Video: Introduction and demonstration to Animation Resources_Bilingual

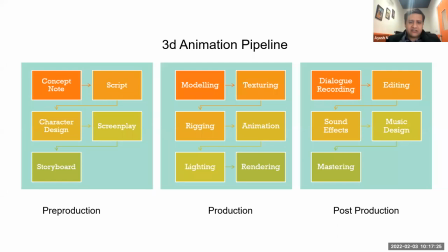मतलब सारा कुछ बनने के बाद में केवल 10 मिनट, केवल कंप्यूटर एक इमेज को डिसाइड कर रहा है कि उसको बना रहा है कि कैसा वो लगेगा. ऐसी दूसरी बनाएगा, ऐसे 25 अगर वो बनाएगा तो एक सेकेंड का वीडियो बनेगा. दिस प्रोसेस इज कॉल्ड रेंडरिंग. एंड देन फाइनली जो पोस्ट प्रोडक्शन है, दैट इज सेम.
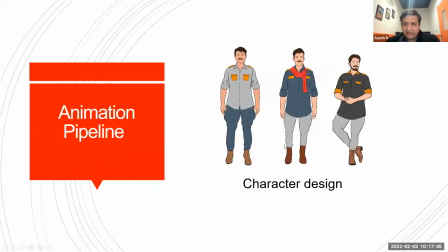नाउ हमने एक शुरू में वीडियो देखा था, लेट्स री लुक एट अश्व कुमार जो हमने देखा था.
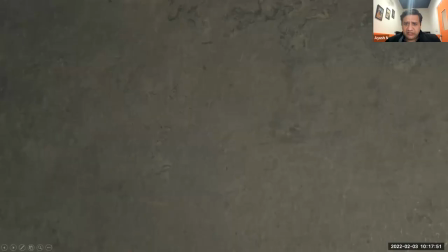तो वील जस्ट एक बार मैं आपको छोटा सा उसको फिर से प्ले कर लेता हूँ.
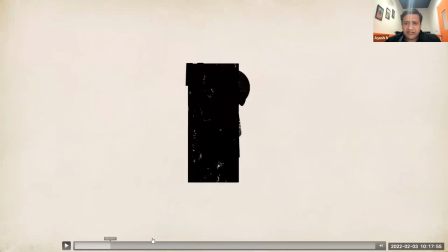तो देन वील जस्ट सी कि उसको जब बनाया गया था तो कैसे इन प्रोसेस को फॉलो किया गया था.
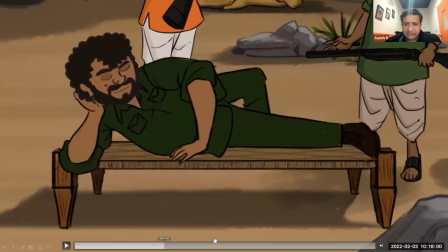तो उसका एक ये आई जस्ट प्लेइंग इट फॉर रिवीजन.
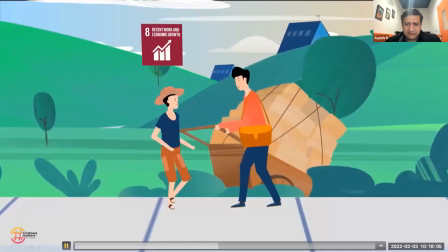एक बार आप देखिएगा बस ये.
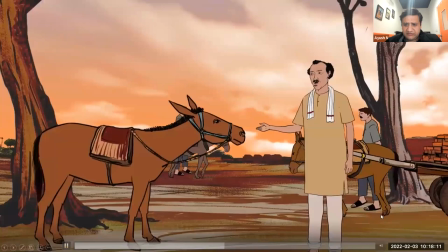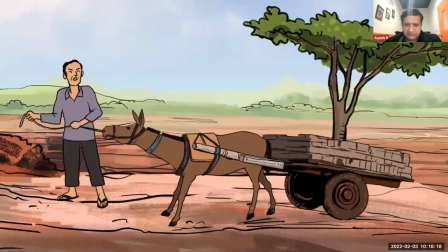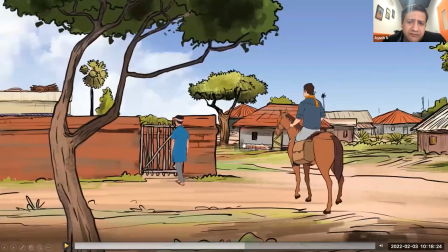तो इस वीडियो को जब बनाया गया था, इस वीडियो के लिए दिस वाज बेसिकली
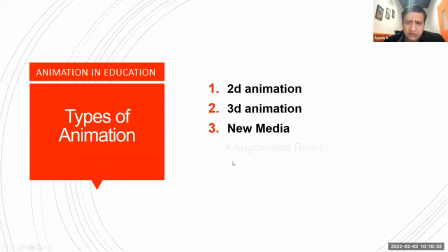फॉर एजुकेटिंग स्पेसिफिक कम्युनिटीज जो घोड़ों के ऊपर जो काम करते हैं, हॉर्स रीडिंग कम्युनिटीज, उनको
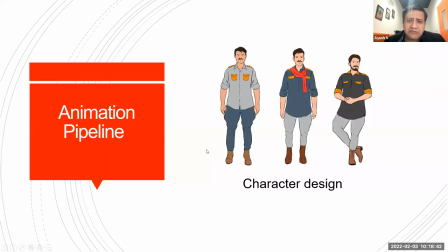घोड़ों को जो जब पालें तो उसकी करेक्ट प्रैक्टिसेस को समझाने के लिए इस एनिमेशन को बनाया गया था. तो उसके लिए करेक्टर बनाने की बात हुई थी जिसका नाम था अश्व कुमार. तो जब इस करेक्टर को बनाया गया तो उसके लिए हमने जब सबसे पहली चीज़ पढ़ी करेक्टर डिज़ाइन, तो उसके डिफरेंट टाइप्स ऑफ
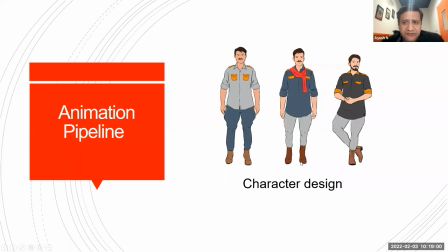पॉसिबिलिटीज ऑफ दैट दोज करेक्टर उनको स्केच करके देखा गया था. अब जैसे ना होता है ना कि हम आइडेंटिफाई करते हैं, तो ये आइडेंटिफाई किया गया कि हम कैसे कपड़े उसको पहनाए जाएँ. तो यहाँ पे इस किस्म की उसको शर्ट्स पहनाई, ये ट्राउजर्स पहनाए गए जो कि थोड़े से यहाँ से खुले हैं.
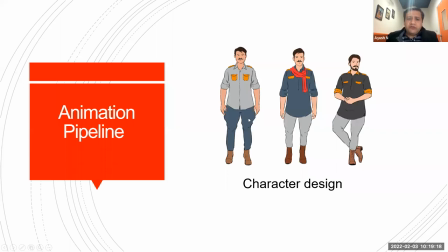दीज आर राइडिंग ट्राउजर्स, इनको जोधपुर्स भी कहते हैं ना. तो दीज आर ताकि उसको राइडिंग में आसानी हो. उसके जूते कैसे हो, उसको ड्रेस ऐसी हो कि वो देख करके जो गांव के लोग हैं वो आइडेंटिफाई कर सके.
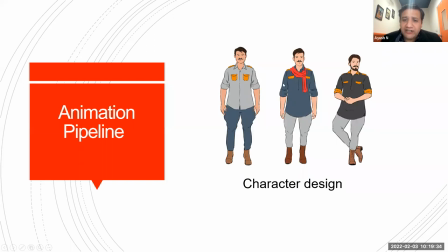और फिर उसको एक गमछा दिया गया. तो अलग अलग पॉसिबिलिटीज, डिफरेंट टाइप्स ऑफ कैरेक्टर्स बनाए गए. एंड देन उनके ऊपर स्टडी किया कुछ, जो कम्युनिटी के मेंबर्स थे उनको भी दिखाया गया,
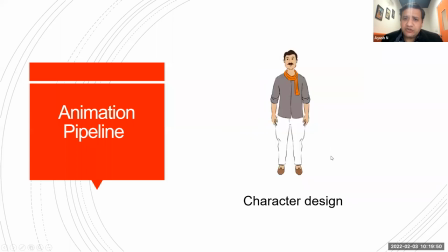उनसे बात करके देन इट वाज डिसाइडेड कि कुछ कुछ ऐसा दिखना चाहिए वो, कि उसका कुछ ऐसा गमछा हो, इस फलाने कलर का हो, फलाना उसका इस किस्म के कपड़े, उस किस्म के जूते हो.
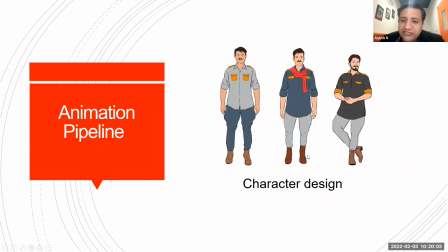जैसे हमने शुरू में देखा था तो हमने समझा था कि उसे गम बूट्स जैसे हो, पर फिर समझ में आया कि जब ऐसे जूते होंगे तो वो शायद आइडेंटिफाई नहीं करेंगे. उन्हें लगेगा कि ये तो शहरी इंसान है, ये क्या हमें सिखाएगा. तो उसके जूते इस किस्म के बना दिए गए.
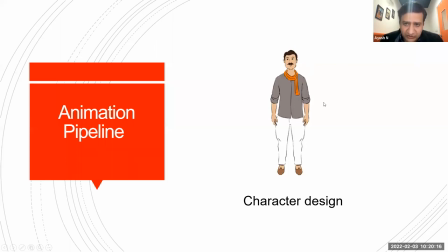तो इस तरीके से फिर फाइनली ये कैरेक्टर इसका डिसाइड हुआ. उसके बाद में बात हुई स्क्रिप्ट की.
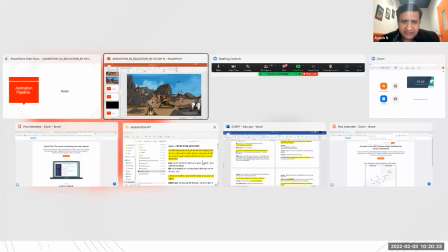तो स्क्रिप्ट जो है, इसकी स्क्रिप्ट लिखी गई, तो वो कुछ आपको दिखाता हूँ.
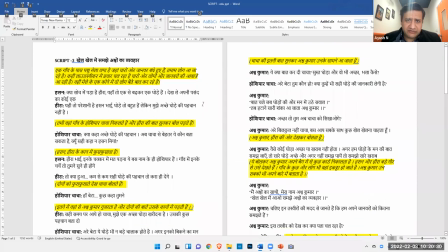वो इस फॉर्म में होती है. ये उसकी एक फिल्म की स्क्रिप्ट का एक छोटा सा हिस्सा है.
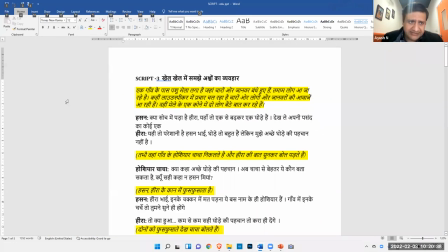तो इसमें आप देखिएगा, इसके अंदर ये तो है उसका डिस्क्रिप्शन, उस सीन का डिस्क्रिप्शन.
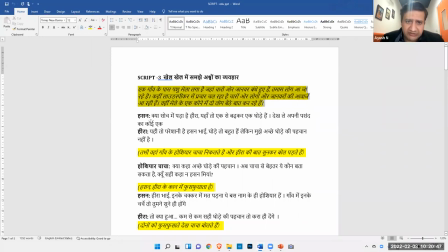मैं एक बार पढ़ देता हूँ कि अगर जो लोग हिंदी नहीं समझ पाते हैं उनको भी समझ में आ जाएगा। तो इसमें लिखा है, एक गांव के पास एक पशु मेला लगा है जहाँ चारों ओर जानवर बंधे हुए हैं। तमाम लोग आ जा रहे हैं, कहीं लाउडस्पीकर में प्रचार चल रहा है, चारों ओर लोगों और जानवरों की आवाज़ें आ रही हैं।
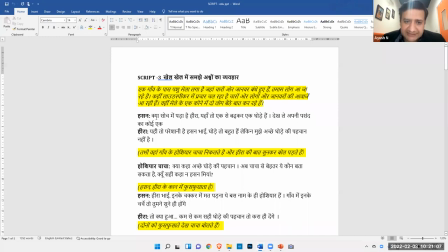वहीं मेले के एक कोने में दो लोग बात कर रहे हैं। हसन, एक करेक्टर है हसन, करेक्टर्स के नाम को बोल्ड किया गया है यहाँ पे। हसन कह रहा है, क्या सोच में पड़ा है हीरा, यहाँ तो एक से बढ़कर एक घोड़े हैं, देख ले कोई अपनी पसंद का।
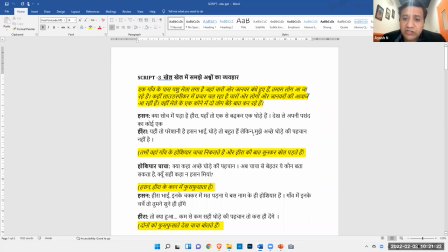हीरा कह रहा है, यही तो परेशानी है हसन भाई, घोड़े तो बहुत हैं लेकिन मुझे अच्छे घोड़े की पहचान नहीं है।
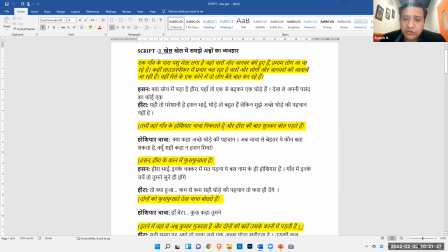तभी वहाँ गांव के होशियार चाचा निकलते हैं।